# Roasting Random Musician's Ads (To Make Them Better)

A lot of people ask me for feedback on the videos that they use in their advertisements to promote their music, or they're even wondering just for ideas of different videos they could possibly use. And so in this video, we're going to be roasting random musicians' ads to make them better. They're not really random. They're people from my community. I'm going to try to be relatively gentle, but also not hold back when I can. But hopefully it will actually help people make better ads. You, and also the people that we are roasting.
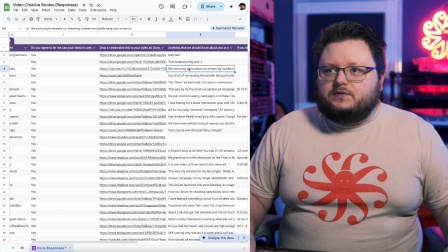But I have Even in Death queued up here. We are trying to increase our streaming numbers on Spotify using your advice.
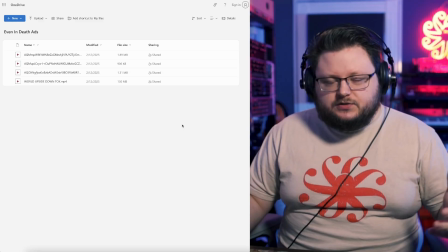Now, I do have to mention I'm not going to be playing the audio from these videos just because of YouTube content ID. It'll be an absolute nightmare. You'll be able to see the videos. We won't be able to hear the music. If you want to go look up the artists and check them out and support them, that is highly encouraged.
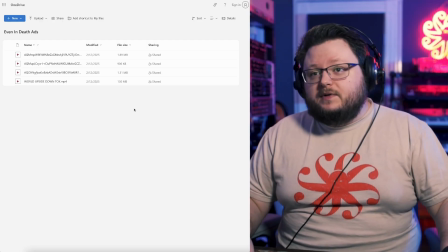It's just YouTube. It's kind of a nightmare doing that. So, that being said, Even in Death, let's check out a video or two here.
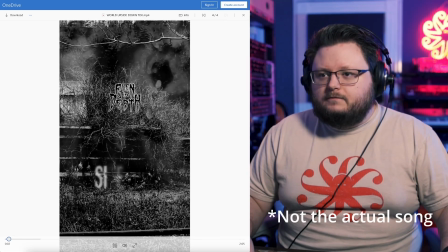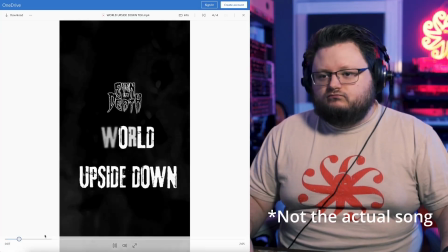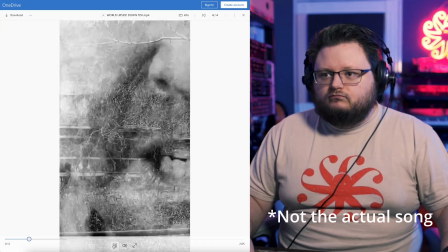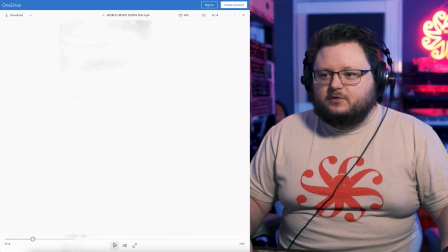Video is it's a little bit terrifying.
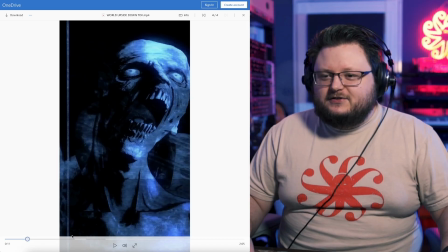This is a pretty heavy song, but it'd be really funny if my video editor Jarrett's throwing on like some like bubblegum pop or something.
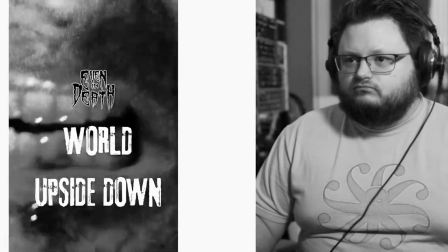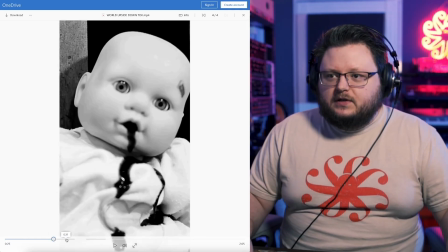Overall, this is a long ad, right? I'm assuming that you're going to chop this up. But something like this kind of shock factor can actually work well.
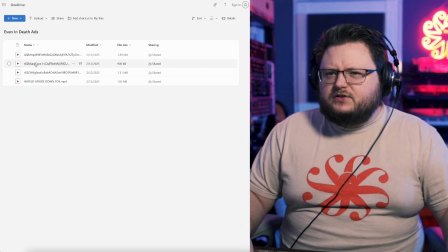Now, you might get rejected from Facebook for it, though. Let's look at another video just to see if there's something completely different.
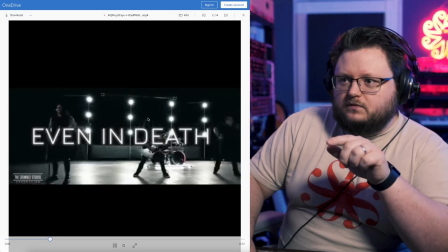This is a music video. I don't think this video is vertical.
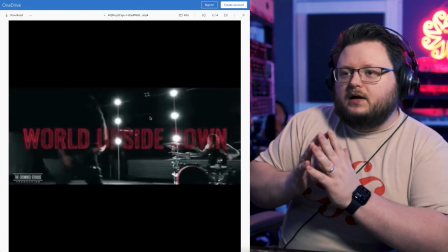I don't know if OneDrive is messing this up or not, but the video ideally would be 9:16 vertical.
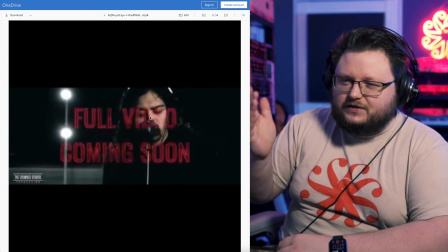And I think the lyrics you're throwing on are cool. I think the full video coming soon is not really going to help you that much.
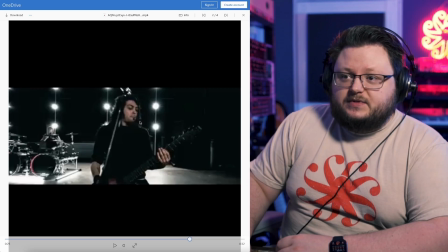It's just going to make the video cluttered. But this is going to be a mixed bag. On one hand, this video looks awesome. But sometimes having a video look this great actually harms the ad performance because it looks like an ad. It doesn't look like something that would feel organic on Instagram or TikTok or whatever. So people are like, oh, that's an ad, right?
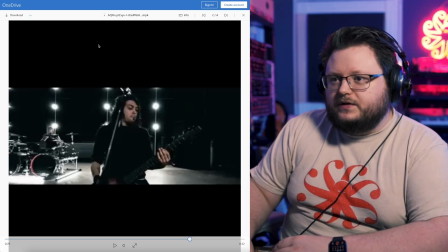So this is something I would try. I use music videos ads all the time, and sometimes they work great, but it's something worth considering.
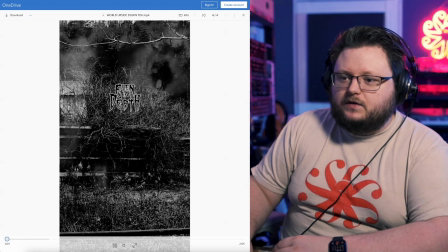I'm actually more of a fan of this other ad here with the scary stuff and the whatever if Facebook would approve it,
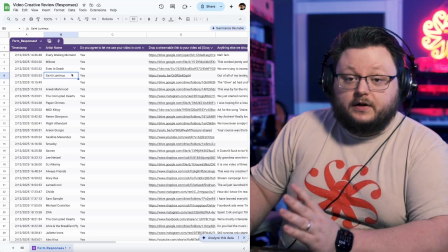because you might get the shock factor. All right, so the next ad we have is from Saint Luminous.
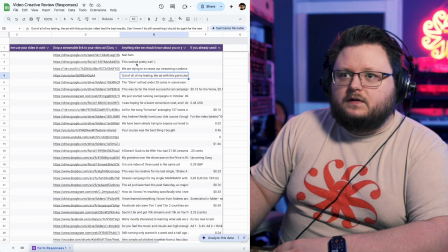Out of my testing the ad with this particular video, had the best result. Don't know if it's something I should do again for the new music I'm going to put out. So let's see.
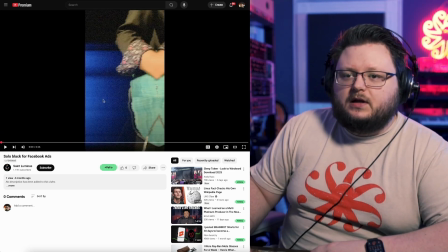Solo black or Facebook ad. I have skimmed through some of these, by the way.
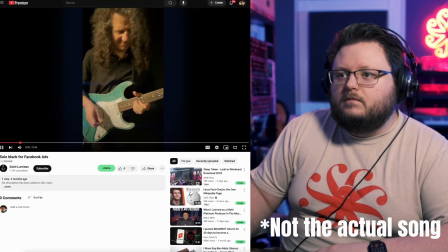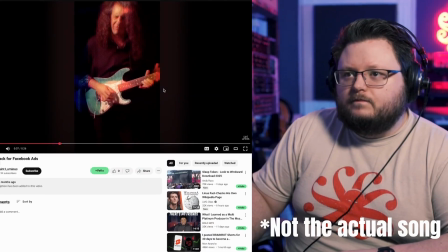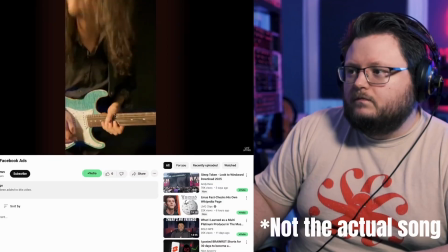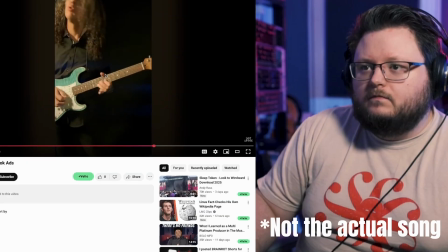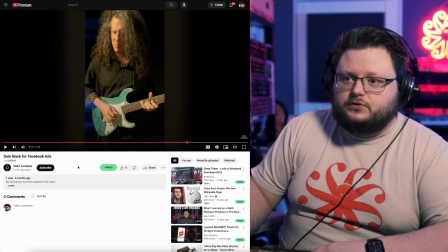Great guitar playing, great guitar tone too, and very pretty looking guitar.
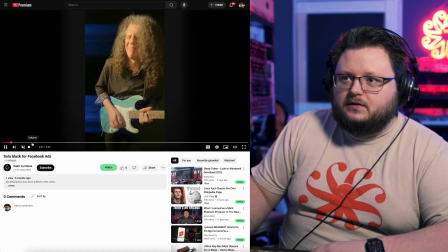I like the camera movement overall. It's very like, I think it's a handheld camera.
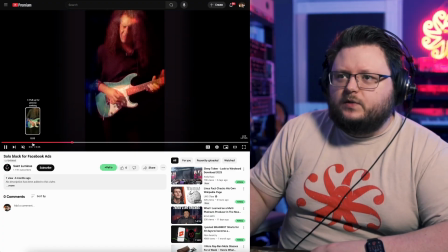I couldn't tell if you were just playing with zoom effects in a way that made it look like the camera was moving because you're moving so much.
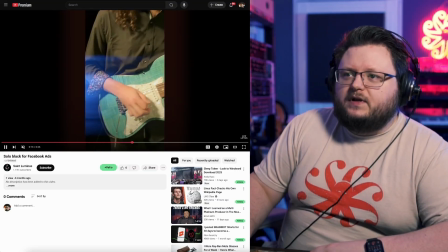But for this type of genre, I think this is a good ad. The only thing I would keep in mind is even though the ad's vertical, and that's what we got,
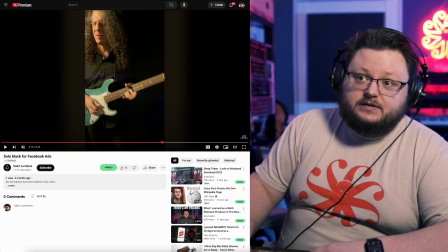on Reels and Stories, it'll look great, but on Feeds, the top part of your face is going to get cut off like here, right? You're only going to be able to see the middle 4x5, not the whole full 9:16.
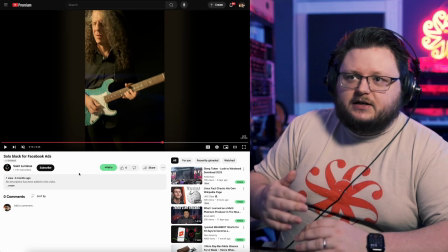So you might have already thought of this, but you might export separate videos 4x5 that'll fit the ads better.
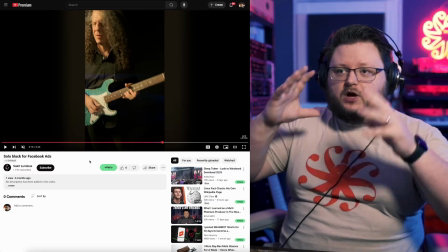You could also manually adjust the crop on Facebook, but that's what I typically do, is I would just frame the video that I can just upload one video and have Facebook auto crop it and it'll look good.
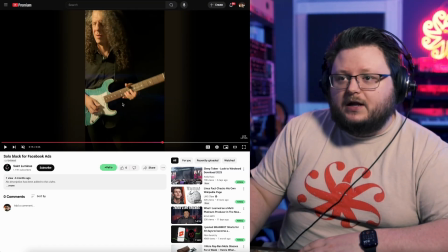And aside from that, again, maybe you're already doing this, but I would try different parts of the song across it.
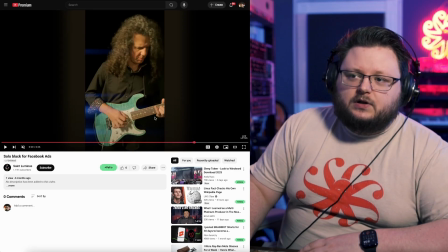Like this exact video you did is great. Just do it for like 4 different parts of the song, 6 different parts of the song, whatever.
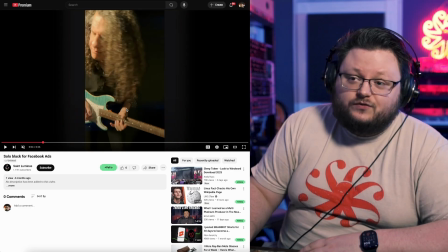But yeah, it's awesome. You don't really need a call to action like a listen on Spotify.
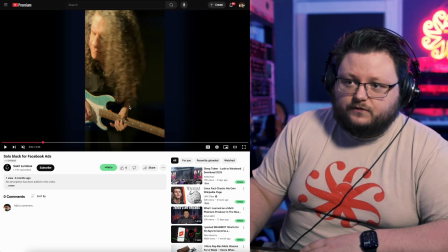You don't really need the artwork. But that is something you could play with if this ad doesn't perform well. Let's go try different tweaks upon this ad format. But I have seen this ad work specifically good for a different like instrumental guitar.
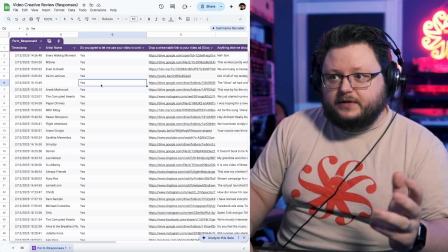All right, so this next one is apparently anonymous, which is fine, although the ad might give it away.
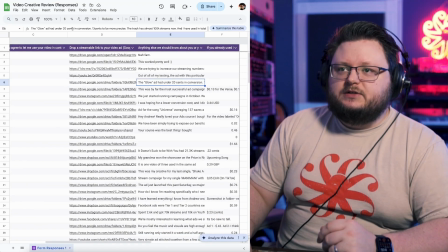This glow ad at under 20 cents per conversion, 13 cents to be more precise. The track's almost 100,000 streams now, and I've used a total of 888 USD in promotion, only Facebook ads. Even though it's creative, it's very simple. It seems to work here. SirPen's ad, I'm currently testing with different creatives. The one I have here is around 30 cents. I usually target high-paying Spotify countries, Tier 1, Tier 2.
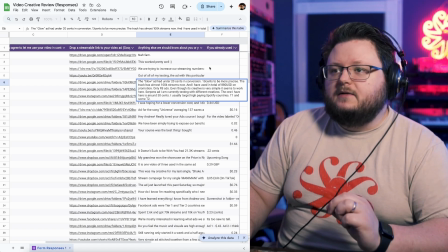So we have a 13 cents ad and the 30 cents ad. They're both doing very good, essentially, but the 13 cent one is doing much better.
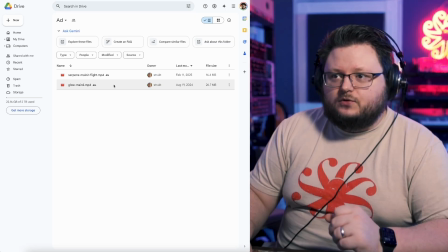This ad is a 13 cent per conversion ad with over 100,000 streams for a fairly low budget.
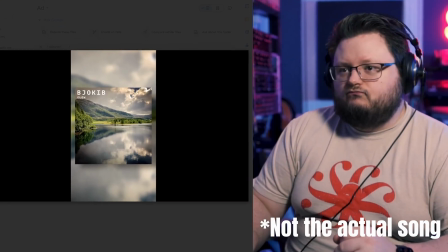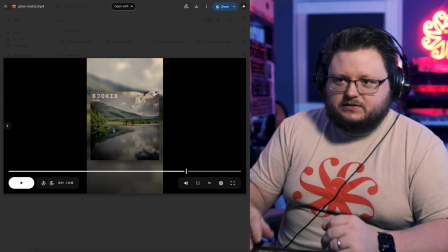Musically, it's some type of house music.
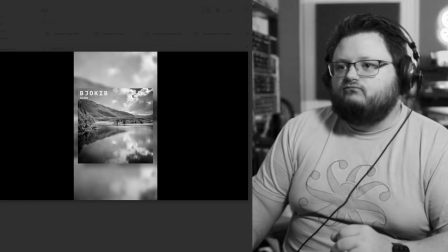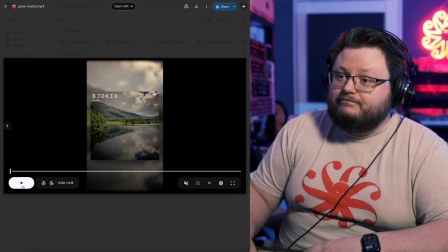But it's just an artwork ad. This is what I call an artwork ad.
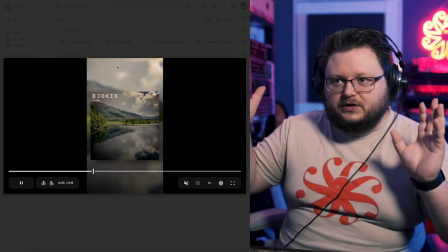Essentially, you're just getting the artwork, you're putting one in front, one behind, blurring the back, zooming it out, and it almost makes it look like the background's a video.
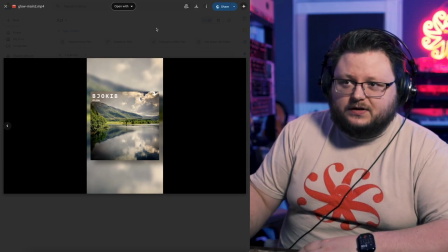And then you just put different parts of the song under it. I test it out. Super easy to make.
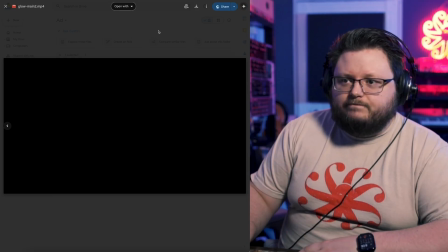If you want ads like this, or a few different other formats, my ad agency also just sells videos if you want to run ads yourself, but you need videos.
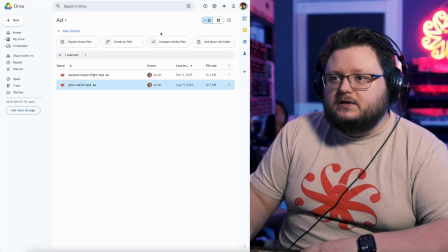And that's one of the ads we can make, that style, if you're interested. Now, the Serpents one he said was 30 cents, so let's check that out.
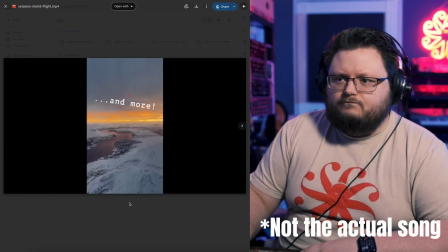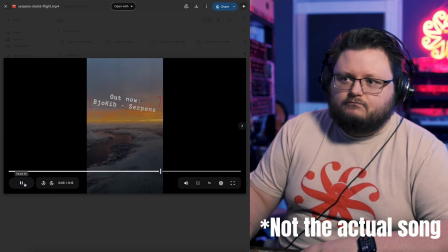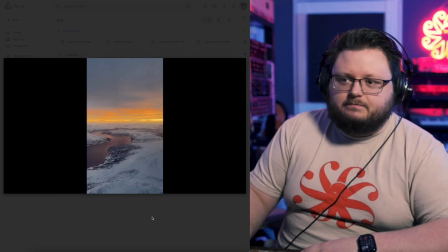Every time I hear like some type of house music, I just want to be like boots and pants and boots and pants and boots and pants and boots and pants.
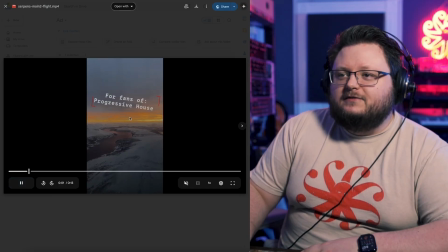He calls it progressive house trance, so that's probably what it is. For fans of progressive house, trance, and more.
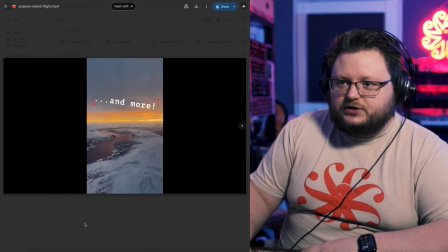This is a style of ad I normally call a stock footage ad. Although I think this is just a picture. I don't know if it's a video. It's kind of hard to tell if he's just zooming in on a picture or if it is a video.
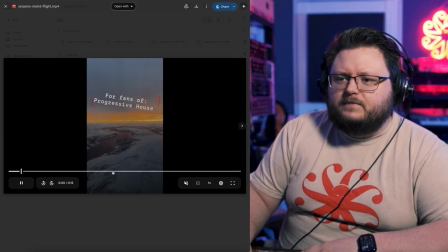But the perk of this is... and I guess he's not truly anonymous because he left his information in the video, but the catch of this is that it's super easy for someone just to see, even if their sound's off, if this is something they might like.
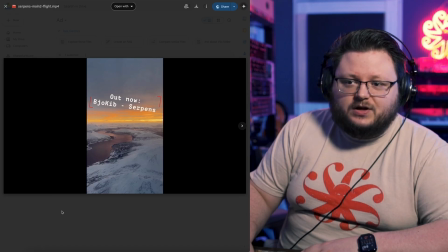You got just a pretty visual, you got a genre, you got the name of the song on there. It's simple, it's not fancy. For EDM in particular, I would say these two styles of ads can work really good.
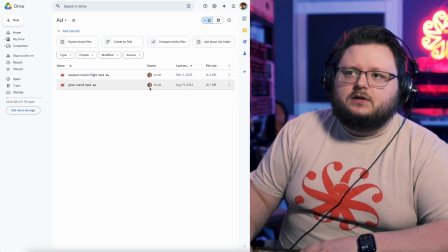They can work with other genres too, but in particular EDM, this type of thing can do well. And I think there's another EDM one at some point that is that case too. So hopefully that gives you an idea of what type of visuals you could be using inside of your ad campaigns or just your organic social media content, because we get to see some cost per conversions for different ones of those. If you have any comments about the visuals, what you might do to improve them, which ones you like the best or whatever, or if you want to add yourself to this gigantic list that just seems to be growing over time, feel free to join my email list for when I send this out in the future. Anyways, thanks for watching.
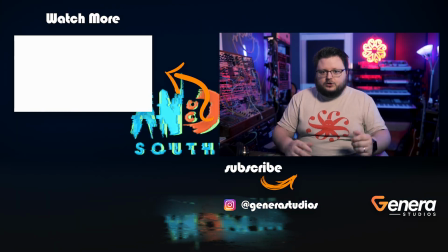If you want to see how I can promote your music and run ads like a lot of the people in this video were doing, check out this video right here to see the entire process from start to finish.
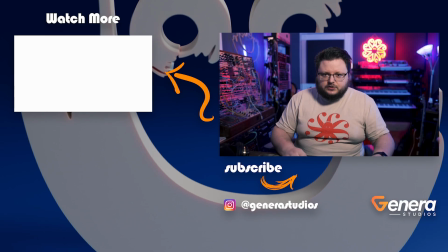Or if you prefer an organized course in a community where you can ask questions, check out my course, Spot for the Growth Machine, down here and in the description.
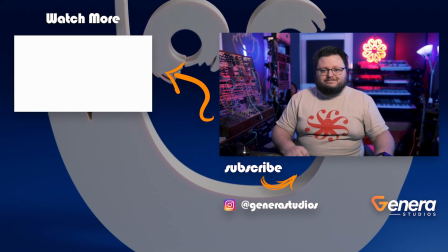Thanks for watching, and I'll see you next video.